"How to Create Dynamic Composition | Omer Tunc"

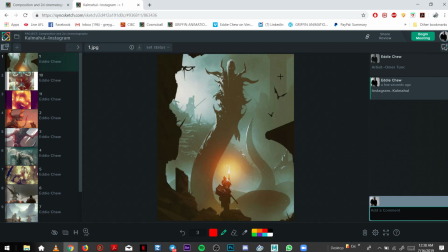G'day guys I wanted to go over concept art and static images and how I see them as animated shots or cinematic shots how a good
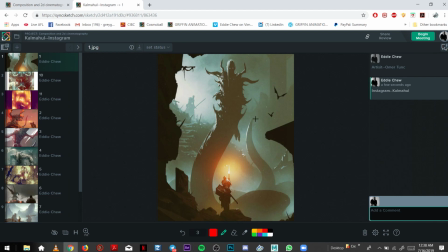artist can give you good cinematography the ideas of cinematography the layers and how you can make it uh or visualize it into a shot in a film um
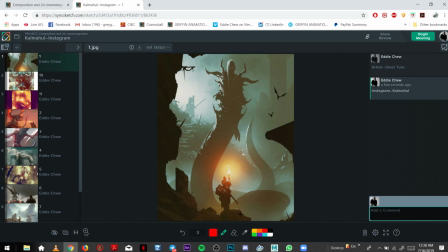or a nice animation like for griffin animation academy course um and i found this artist uh omar tank and i'm not sure exactly
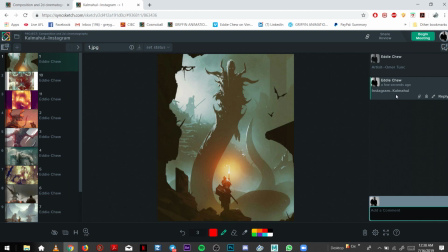how you pronounce it um but i found him on instagram and is uh it's under cow ma how and i thought these images were
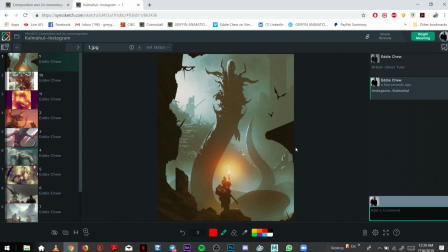very massively designed uh just in its layout its composition um it had it has good imagination and has vast scale so you feel like there's
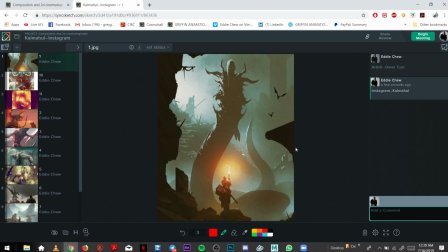things beyond the frame like a whole world in itself with its own laws you know with its own good guys and bad guys all these shots all these paintings have a very good mood and atmosphere
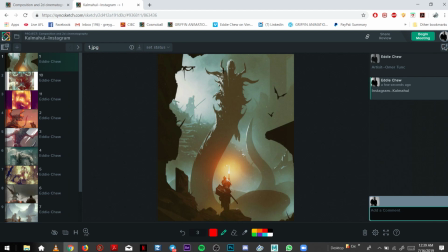we'll start with this shot so as you can see I'll try and draw a straight line these guys are straight down the middle so the artist wants to wants you to see you know this guy obviously
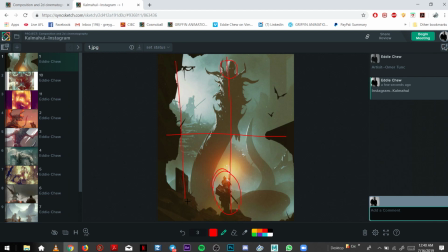and the hero here so the balance of space is positive
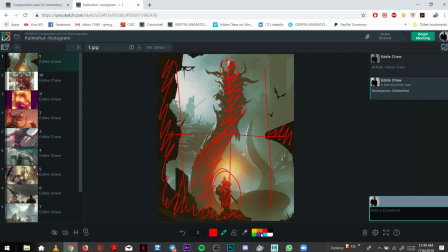and negative it's like that and the rest is obviously the space around it but this the shape obviously penetrates the negative space so that's what the artist wants you to see I
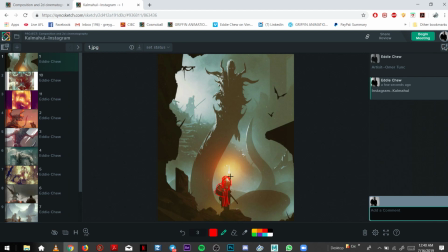love the scale so the hero we assume this is a hero just down here this size and the obstacle the nemesis is you know five times ten times the size we
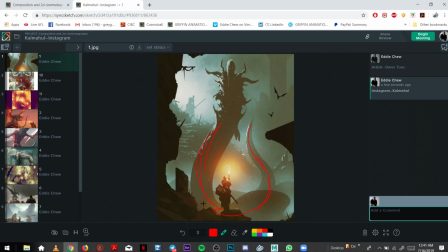have a nice line of action you can feel like this snake guy kind of rose up this way coming up here so
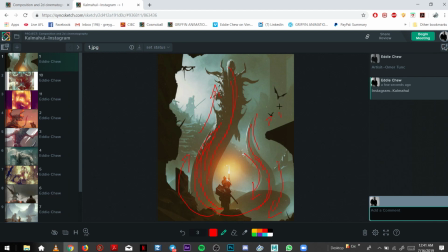there's a direction movement and flow you got these bats come up so feel like they're coming up this way you have dark figure in the background
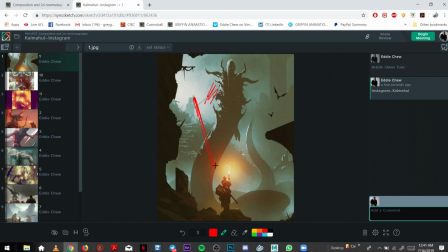sees yeah watching we feel like he's uh so he's not he's behind the the villain so he's looking down on the hero and then you have obviously your layers of mist so this is your foreground guy then there's your
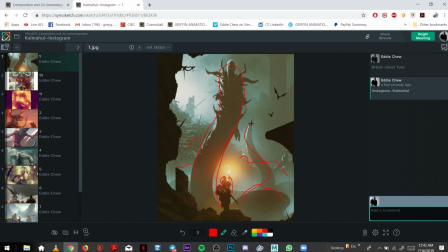mist to break up the mid-ground again the snake and this background elements so all that helps with the cinematography